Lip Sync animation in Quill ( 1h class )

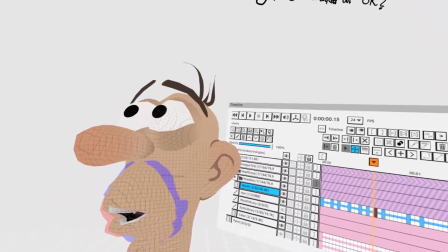2478s
Yeah, some people work opposite. Some people like to do the mouth shape really detailed first, and then that informs the body acting for them.
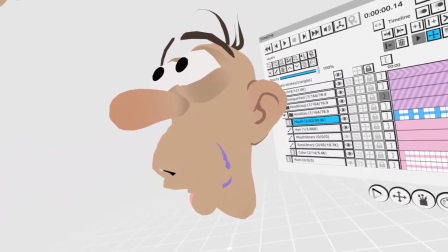2488s
I guess it depends on the animator. I like to do the body acting first.
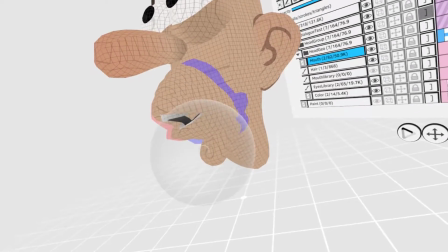2492s
Yeah. Like as a note on that, I am the same as well because my reasoning is
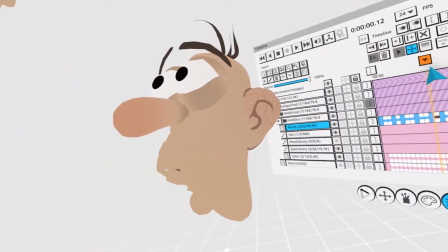2500s
going broad from broad to detail, and then do the broad stuff first, and then the detail.
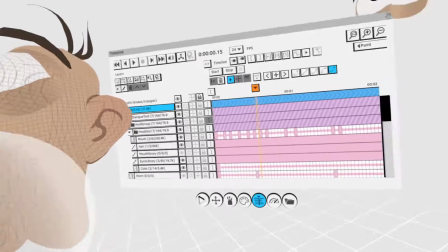2509s
Yeah. But it's like Daniel said, it depends on the animator as well, like workflows and whatnot.
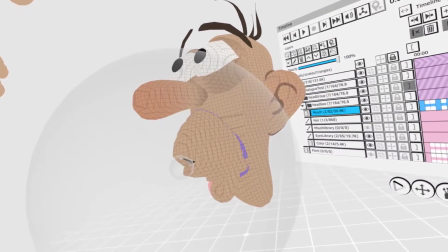2516s
So yeah. I do broad to detail first.
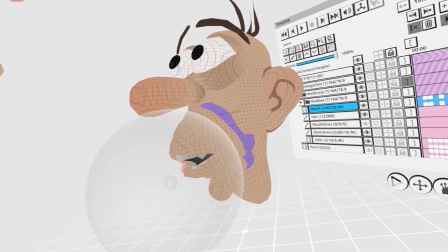2519s
I was just wondering because you don't have like an easy way to constrain the view to, like, you don't have a mouth shape view.
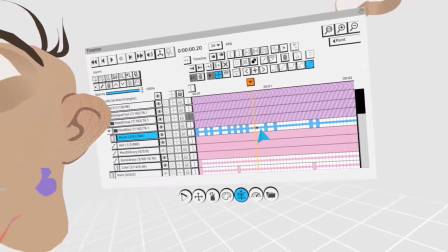2527s
Like in Maya, you can constrain it to the head, right?
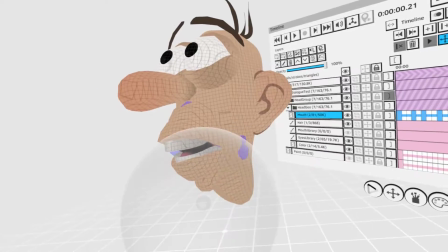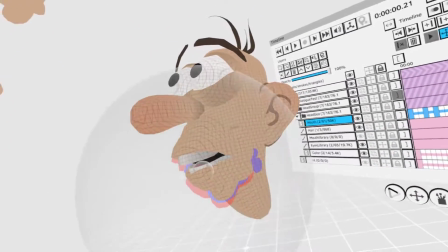2536s
So I'm doing the end of the word really
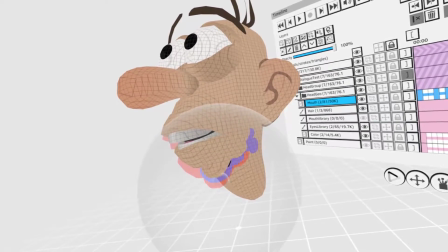2542s
here, and I'm just gonna. You're 45 minutes in.
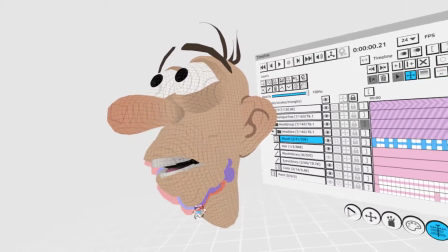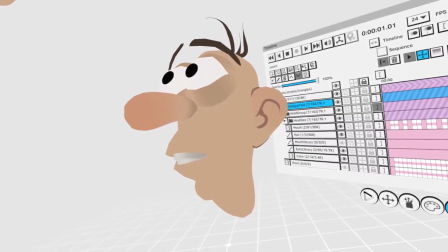2555s Really sorry.
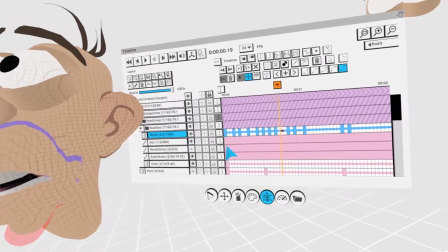2560s
Okay, so you probably see already what's happening here, and I'm doing key moments first, and I do the in between later.
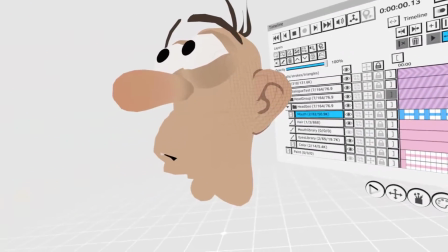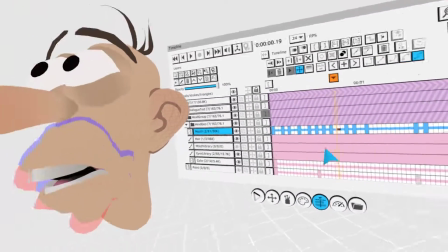2574s
So really, and then in the middle, I'm gonna do another duplicate.
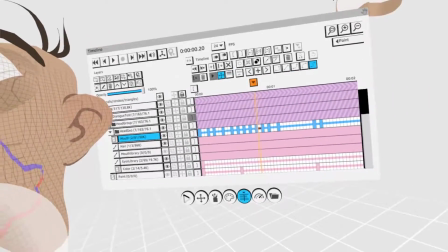2584s
I love how your daughter's so vocal in this lip sync specific lesson.
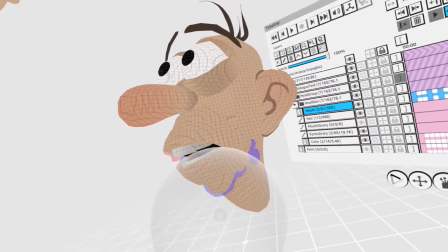2588s
I know.
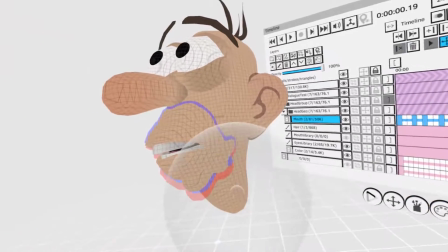2591s
And then this new duplicate that I'm doing here, I'm gonna make it coincide with the L shape,
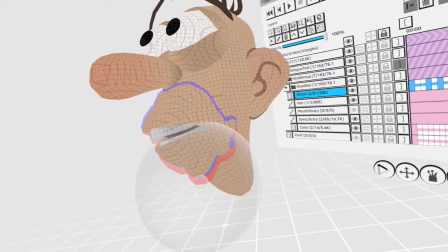2598s
and the L is a consonant, so the yaw is gonna go slightly up, and then it's gonna go slightly down later.
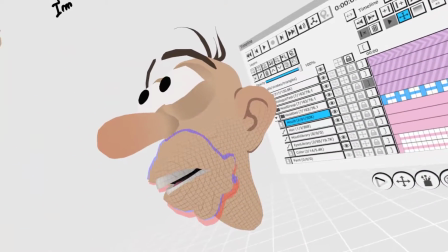2606s
On re
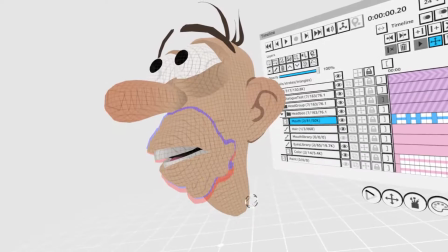2612s
li, and then in the L shape, I'm just gonna grab the tongue,
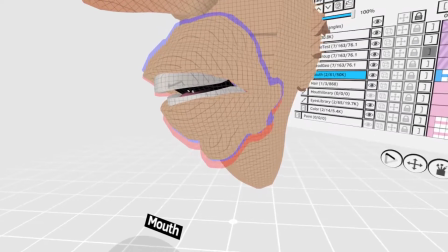2619s
which is a separate stroke in Quill,
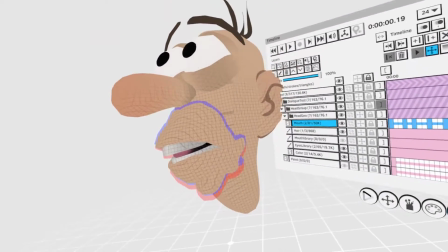2623s
and just move it up so we can see it, and it kind of pops down on the next frame.
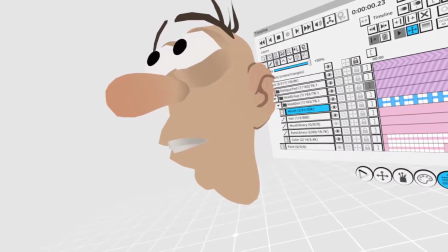2633s Really sorry that.
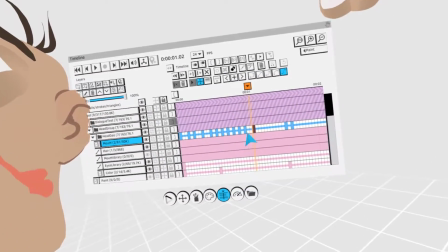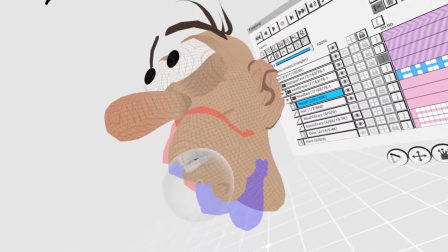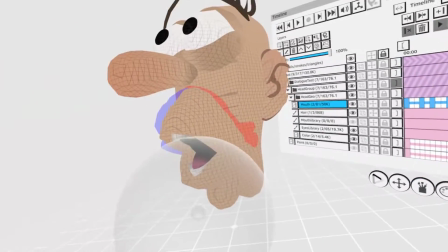2645s
So that's really, it's really big. Maybe I'm gonna just turn it down a little bit.
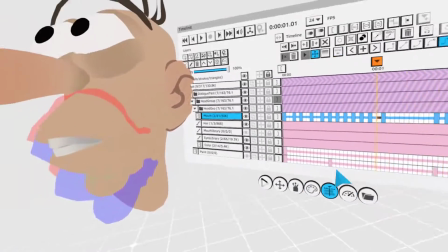2654s
Maybe I'm gonna have maybe one in between here, between the S and the A.
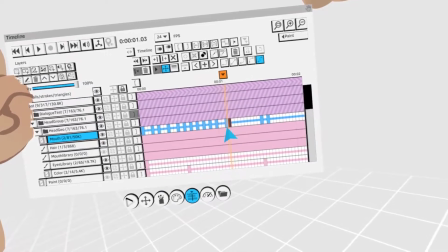2662s
Actually, I'm just gonna do the duplicate here, and this is gonna become the in between,
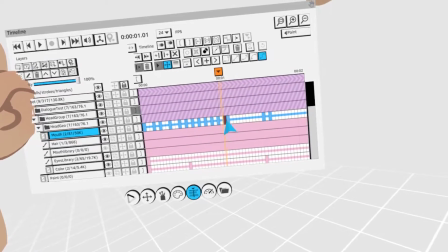2670s
because I wanna favor the A shape.
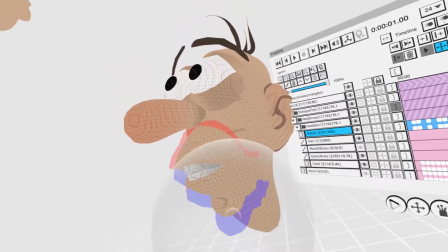2677s
So so that's just the in between that we have here.
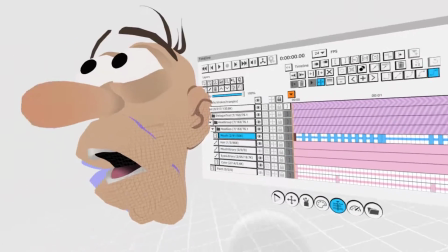2684s I'm really sorry. I'm really
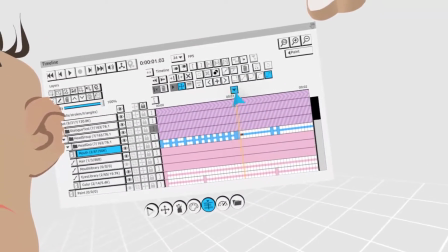2690s really sorry. Sorry that you got that.
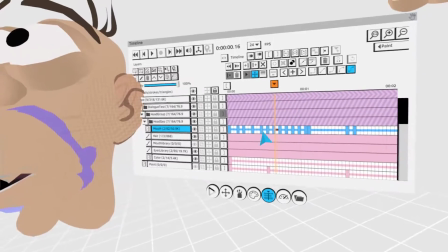2697s
And then sorry. So we have a E shape.
Really sorry that.
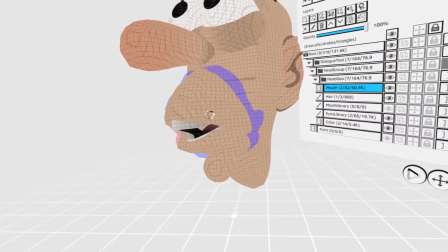2706s
Actually, I'm going to use this one maybe because this one is a nice transition between the E and the O.
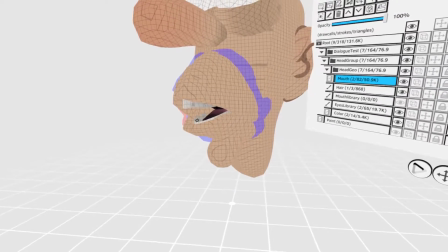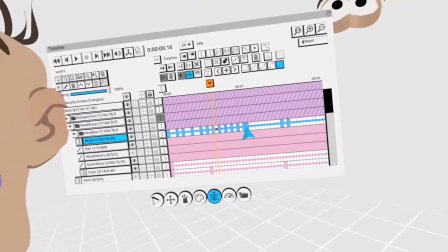2721s
So maybe this one is good. It's going to be a good candidate for this part here. Sorry.
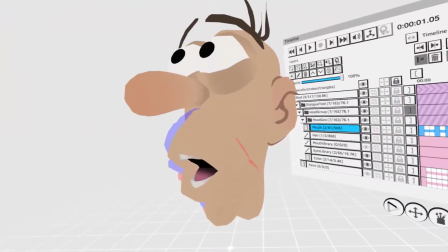2728s
Actually, no.
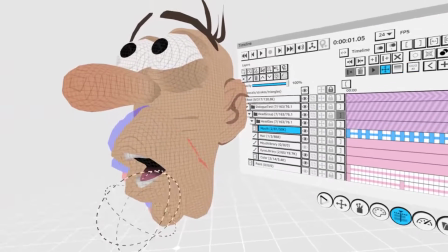2728s
Maybe it's better to just, yeah. I'm going to reuse this one because I don't want a lot of contrast in this area.
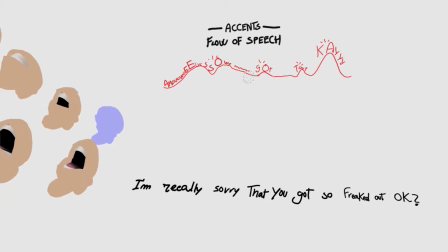2735s
Sorry that you got. We decided that this area is going to be fast talking.
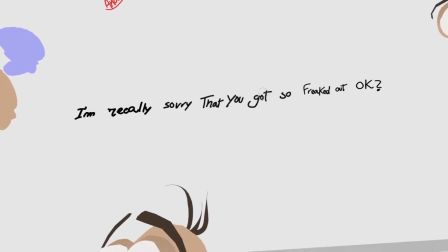2741s
It's going to be less contrast until we get to got, and that's the big contrast.
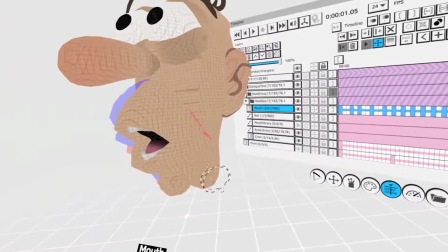2746s
So to avoid contrast, I'm just going to duplicate
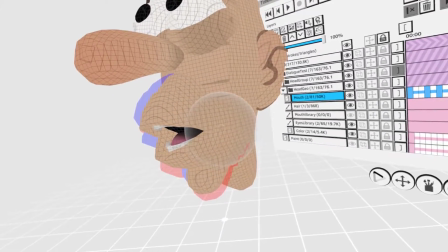2751s
and reuse the same mouse shape to try to get those sounds
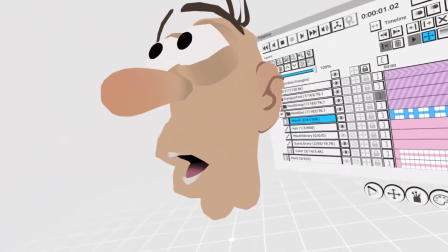2760s
with a minimal movement. Sorry.
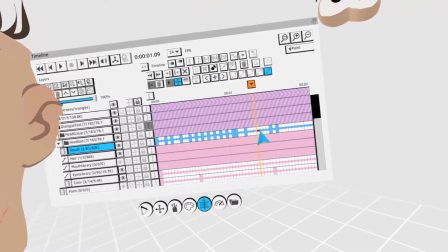So she says that.
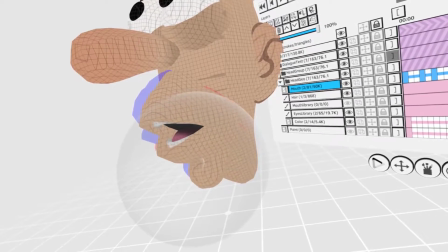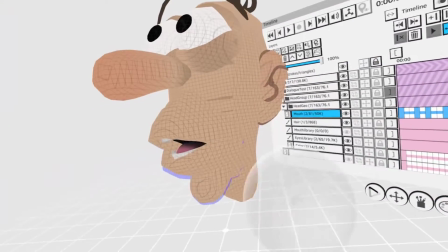2776s
And then I'm gonna do another keyframe just for the consonant of that.
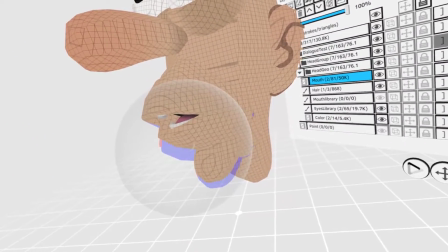2783s
So the very small contrast. Try to minimize.
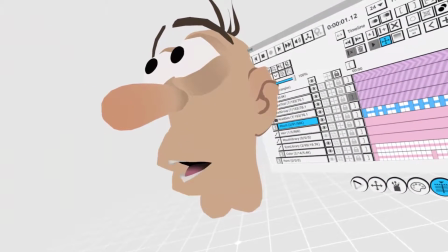2792s
Sorry that you got.
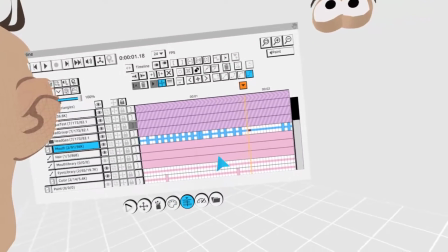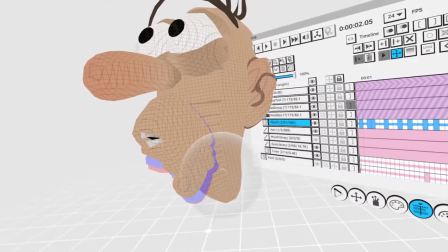2806s
So freaked out. Would you move the tongue up on the that between the teeth?
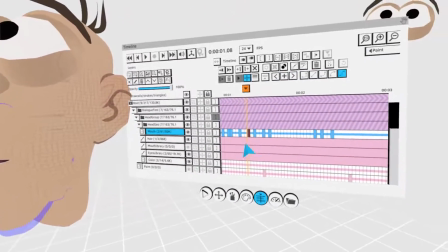2814s
Yeah. Sorry that It's so fast that you're barely gonna see it.
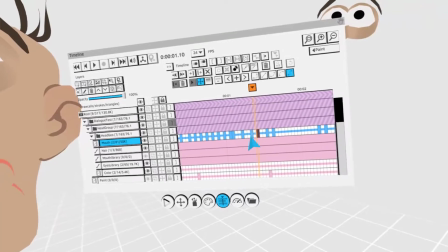2819s
sorry that you really sorry that you got.
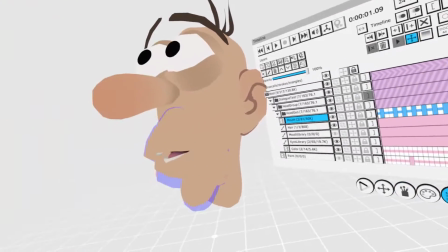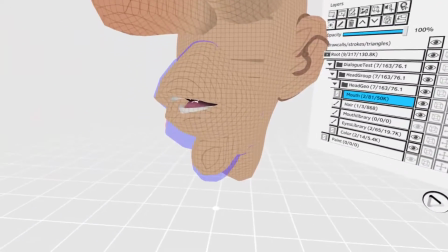2830s
Okay, I think that's the one.
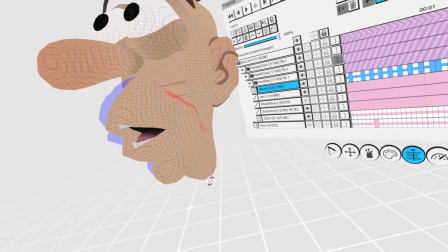2835s
that it's gonna be so fast though.
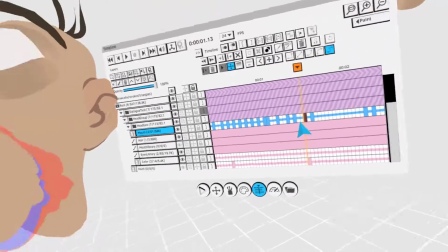2840s
Yeah.
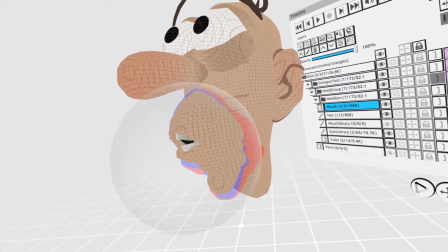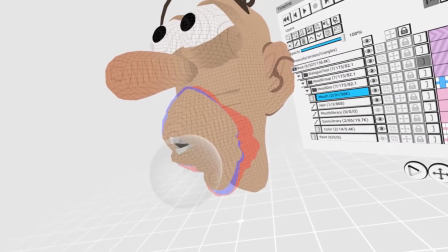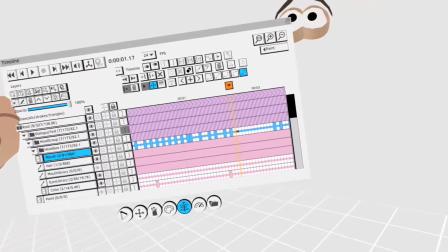2850s
Got, and then I'm just gonna duplicate that.
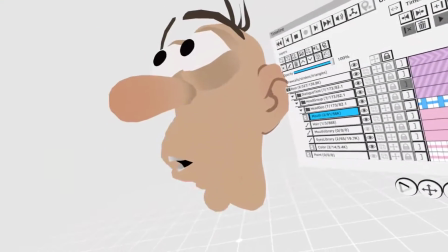2858s
And it's slowly gonna transition to this one.
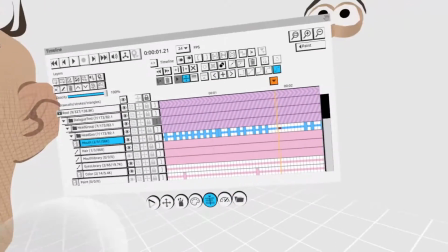2863s
So You have 10 minutes left. it's gonna make a transition there.
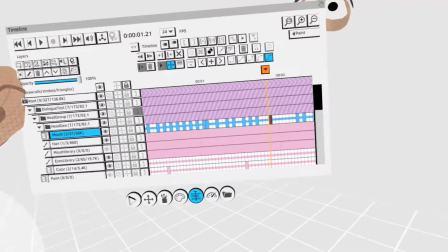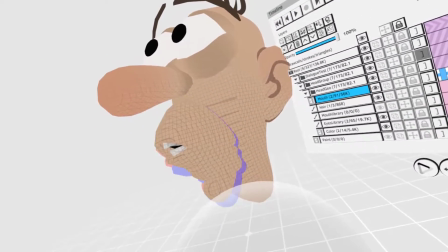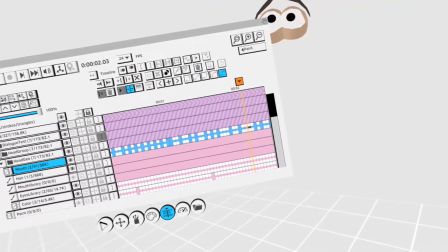2879s
Yeah, something like that.
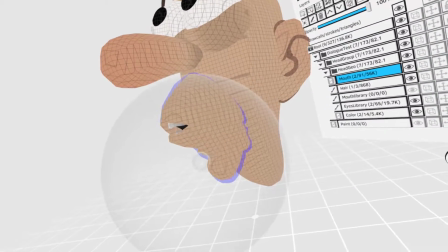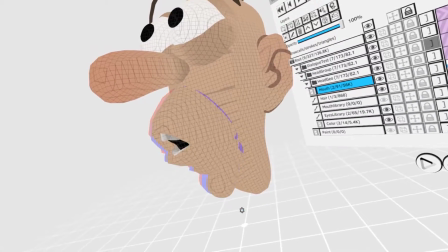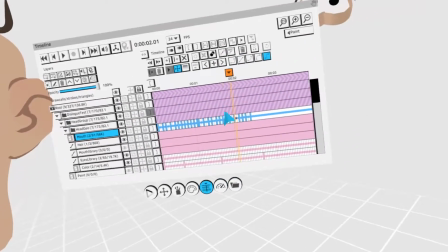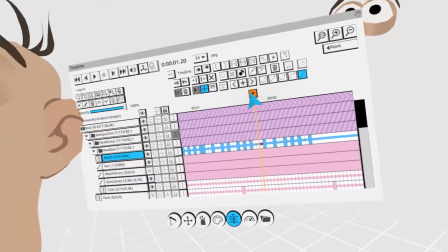2898s
Oh, I need the so. I need the consonant there. So freaked out.
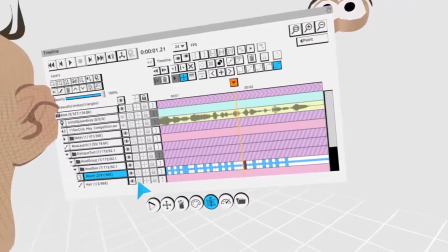2906s
So freaked out. I think it's there.
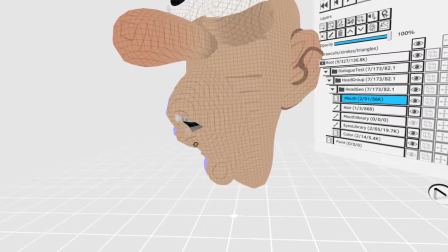2910s
So maybe let's have one more keyframe where the jaw goes up a little bit.
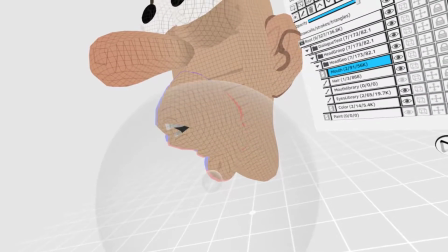2920s
So
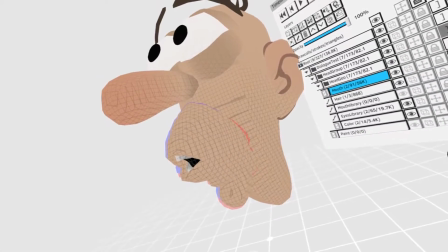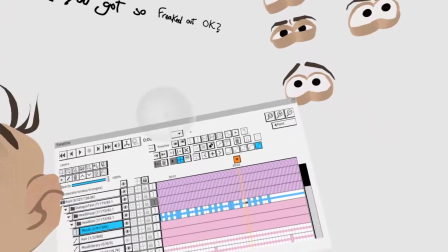2929s
freaked out. Freaked out. Okay.
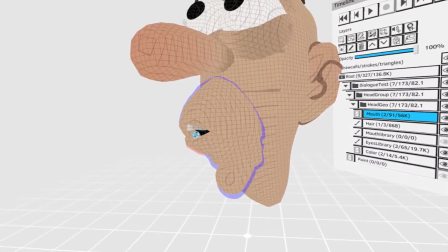2935s
So maybe for freaked, we're gonna use the same shape,
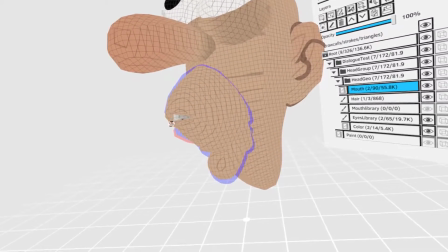2943s
just change it slightly so it looks like an F. The F is normally like that,
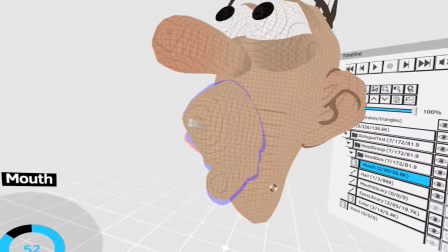2951s
very like the most exaggerated version of the F. But we're gonna do a tiny version of the F because we're talking so fast.
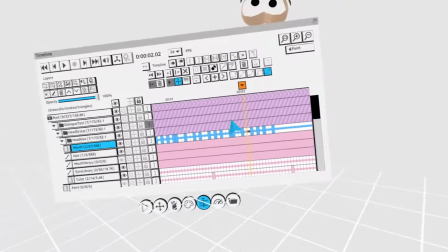2959s
So freaked out. Actually, the F comes earlier.
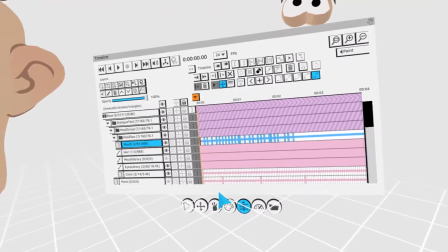2967s
So freaked out. Okay. Well, it's really fast.
I'm really sorry that you got so freaked out.
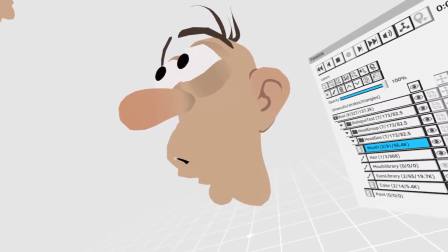2973s
Okay.